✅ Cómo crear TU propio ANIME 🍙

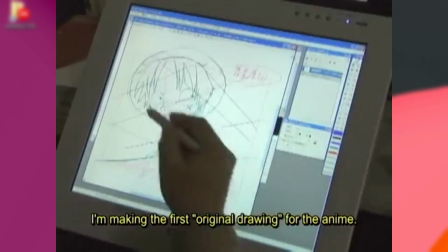249s
¿Los motivos? Muy sencillo. Cada cosa que modifique el local se sube automáticamente a la carpeta que tengo en la nube. Y con esto,
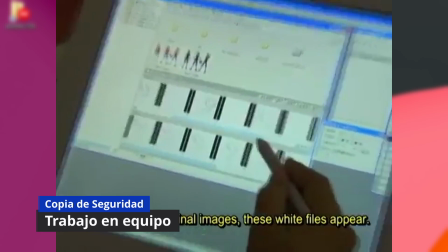256s
además de tener una copia de seguridad, puedo trabajar en cualquier otro PC o lo puedo compartir con otros animadores,
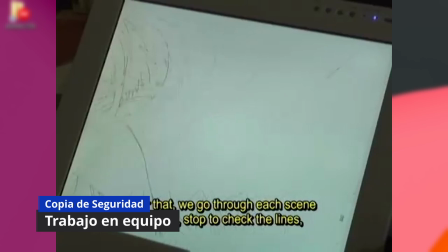261s
ya que lo normal es trabajar en equipo. Te dejaré también en la caja de descripción un enlace oficial para que puedas crear una cuenta de Mega, que es totalmente gratuita, de 50 GB.
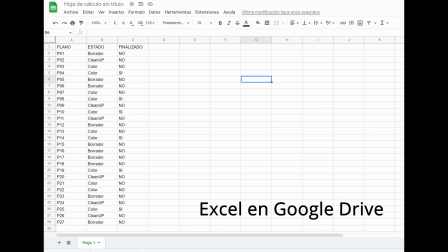270s
Suficiente si no guardas ahí los renders, claro. Y ya para terminar, si te quieres acabar de organizar bien, puedes crearte un Excel en Google Drive, por ejemplo, para saber cómo vas en el proyecto. Esto es un poco friki, pero va muy bien. Eso ya lo dejo a tu elección. Grabación del audio.
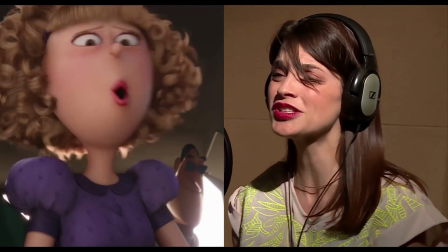282s
Hay gente que suele grabar al final, pero personalmente creo que para hacer una animación es mucho mejor grabar la voz antes de empezar a dibujar, y luego te diré más adelante el porqué.
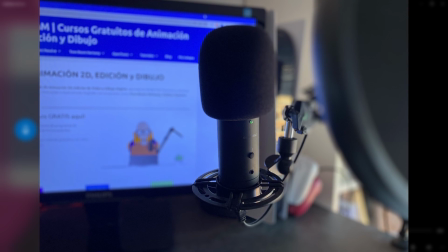291s
Para grabar yo utilizo este micrófono, conectado por USB al PC, de estos de simplemente enchufar el USB y ya está, sin configurar nada más.
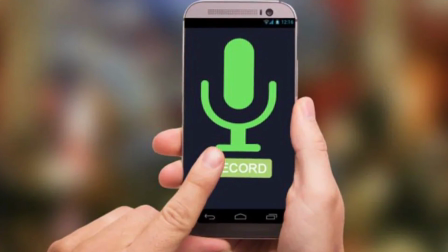298s
Pero si no dispones de uno, puedes grabar con tu teléfono móvil y después utilizar la famosa aplicación de grabación,
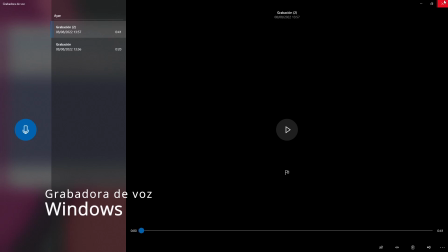304s
la grabadora de sonidos de Windows, o si no, la opción que te recomiendo yo, la de usar el programa gratuito Audacity, ya que este nos permite grabar con comodidad, limpiar el audio y sobre todo, una cosa que te irá muy bien, cambiar el tono del audio. Dirás, ¿para qué quieres cambiar el tono? Pues esto me ha servido para hacer varios personajes con mi misma voz. Si exagero un poco el cambio de voz y además subo o bajo los tonos, da la sensación de que son varias personas que están grabando en la misma producción, cuando realmente eres tú mismo.
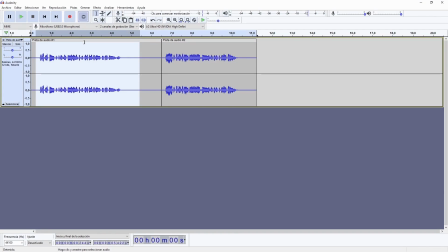329s
Te pongo un ejemplo. Pues bien, he grabado dos frases, ¿vale? Para que podamos ver el cambio que podemos hacer con los tonos en Audacity. Selecciono la primera frase y vamos a ponerle un tono un poquito más agudo. Vamos a darle a efecto, cambiar tono.
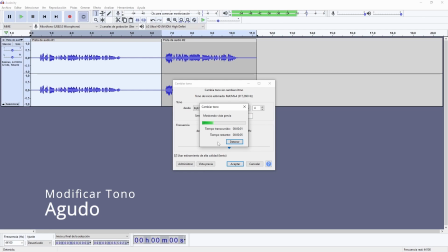345s Pues aquí está el profesor Saitama hablando un poquito de cómo se organiza para hacer un vídeo.
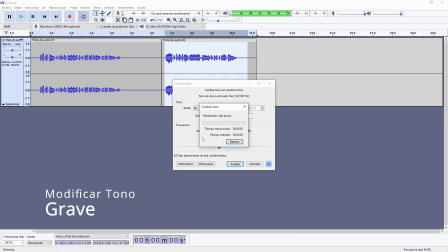350s
Y ahora el siguiente.
Y ahora el profesor se acaba de comer una manzana y la ha sentado un poco mal para la voz.
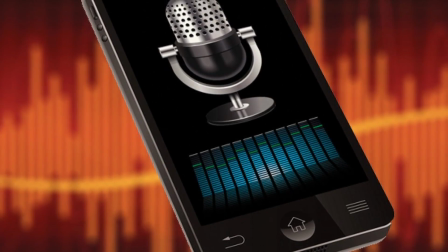356s
¡Magia! Por cierto, aunque grabes con un teléfono móvil, podrás editar el archivo en Audacity sin problemas.
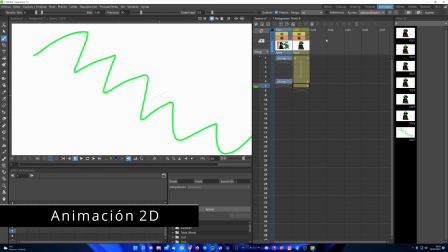363s
Animación. En este punto podemos englobar el borrador, el cleanup, el color y composición,
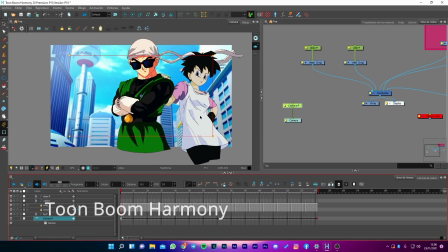368s
ya que utilizo normalmente, porque ya tengo mucha soltura con este programa, Toon Boom Harmony.
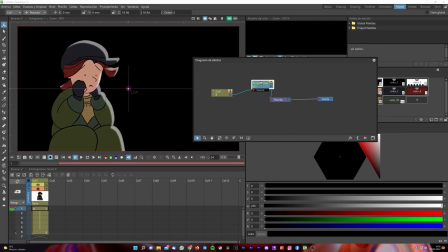373s
Pero como he dicho al principio del vídeo, voy a enseñar cómo hacer una animación desde cero y con programas gratuitos.
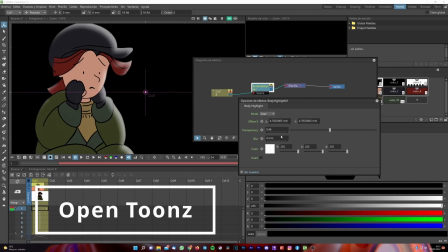378s
Por lo que en este caso te recomiendo que utilices OpenToon, muy pero que muy parecido a Toon Boom, en el que podrás hacer hasta el montaje final, para ahorrarte programas de postproducción.
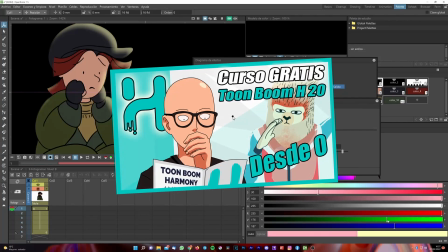386s
De todos modos, si quieres utilizar Toon Boom, te dejo por aquí alguno de los tutoriales que he hecho, bastante interesante.
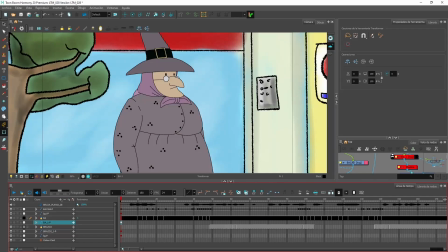391s
¿Por qué comentaba en el anterior punto que es mejor grabar antes de empezar a animar? Si vemos esta escena, pude importar el audio primero antes de empezar a dibujar, entonces lo que hice fueron unos borradores a través de las ondas de sonido para ver más o menos en qué posición quería hacer cada movimiento según el tono en el que hablaba.
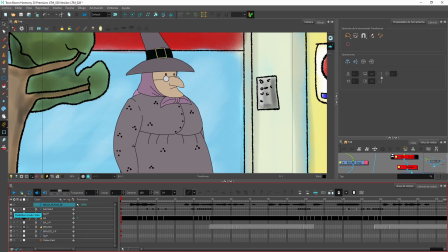406s
Por ejemplo, vamos a escuchar simplemente el audio.
Jubilada, y por eso mismo me aburro mucho. Siento mucho esto, pero os tengo que dar vuestro merecido.
Bien, al tener el audio yo ya sé en qué puntos quiero que, por ejemplo, el personaje pues levante el brazo, ponga cara de enfadada y que cambie una expresión.
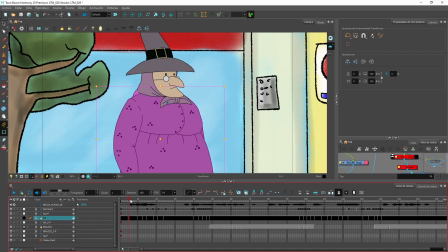425s
Entonces yo simplemente, si vemos aquí los primeros fotogramas, en base a la onda, pues yo ya decidía qué hacer. Pues por ejemplo, en el primero, en el jubilada, simplemente quiero que levante los hombros. Pues gracias a los tiempos, más o menos puedes ir dibujando. Aquí quería que levantara el brazo, pues encaja en el momento en que quiero que hable. Y quedaría de esta forma.
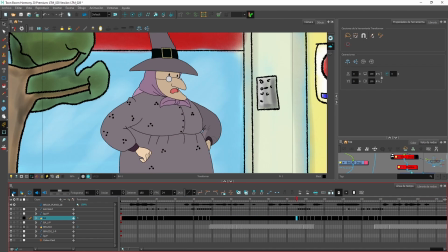444s Jubilada, y por eso mismo me aburro mucho. Siento mucho esto, pero os tengo que dar vuestro merecido.
Te aseguro que sin esto es muy difícil una coreografía decente. Al final, el personaje tiene que ser creíble y tiene que parecer que esté hablando y que tiene expresiones.
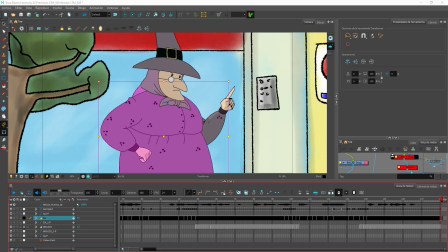461s
Básicamente, si tienes la pista de audio, puedes pensar mejor cómo debe interpretar el personaje. Y recuerda que como alternativa, te dejo el link en la descripción para que puedas acceder a la página oficial de OpenToon. De esta forma podrás instalarlo gratuitamente y utilizar las mismas funciones prácticamente que tiene Toon Boom.
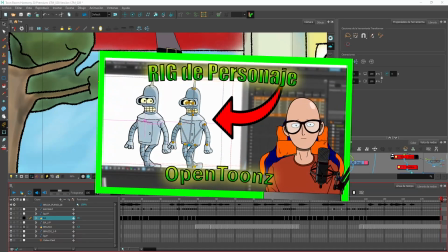476s
Si quieres saber cómo se utiliza OpenToon, te dejo unos cuantos vídeos que he hecho del programa. Montaje.
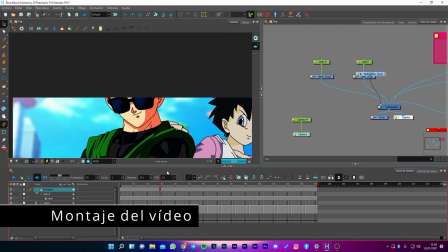481s
Para no liarte mucho, como he dicho en el punto anterior,
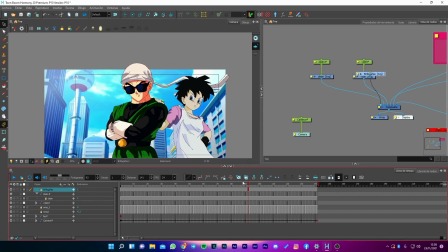484s
puedes montar los fondos con los personajes y tanto con OpenToon como con Toon Boom puedes agregar efectos como pueden ser pues la luz,
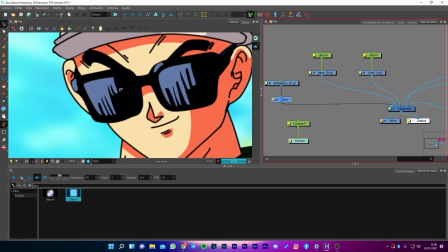490s
sombras, brillo, desenfoque, máscaras, movimientos de cámara y mucho más.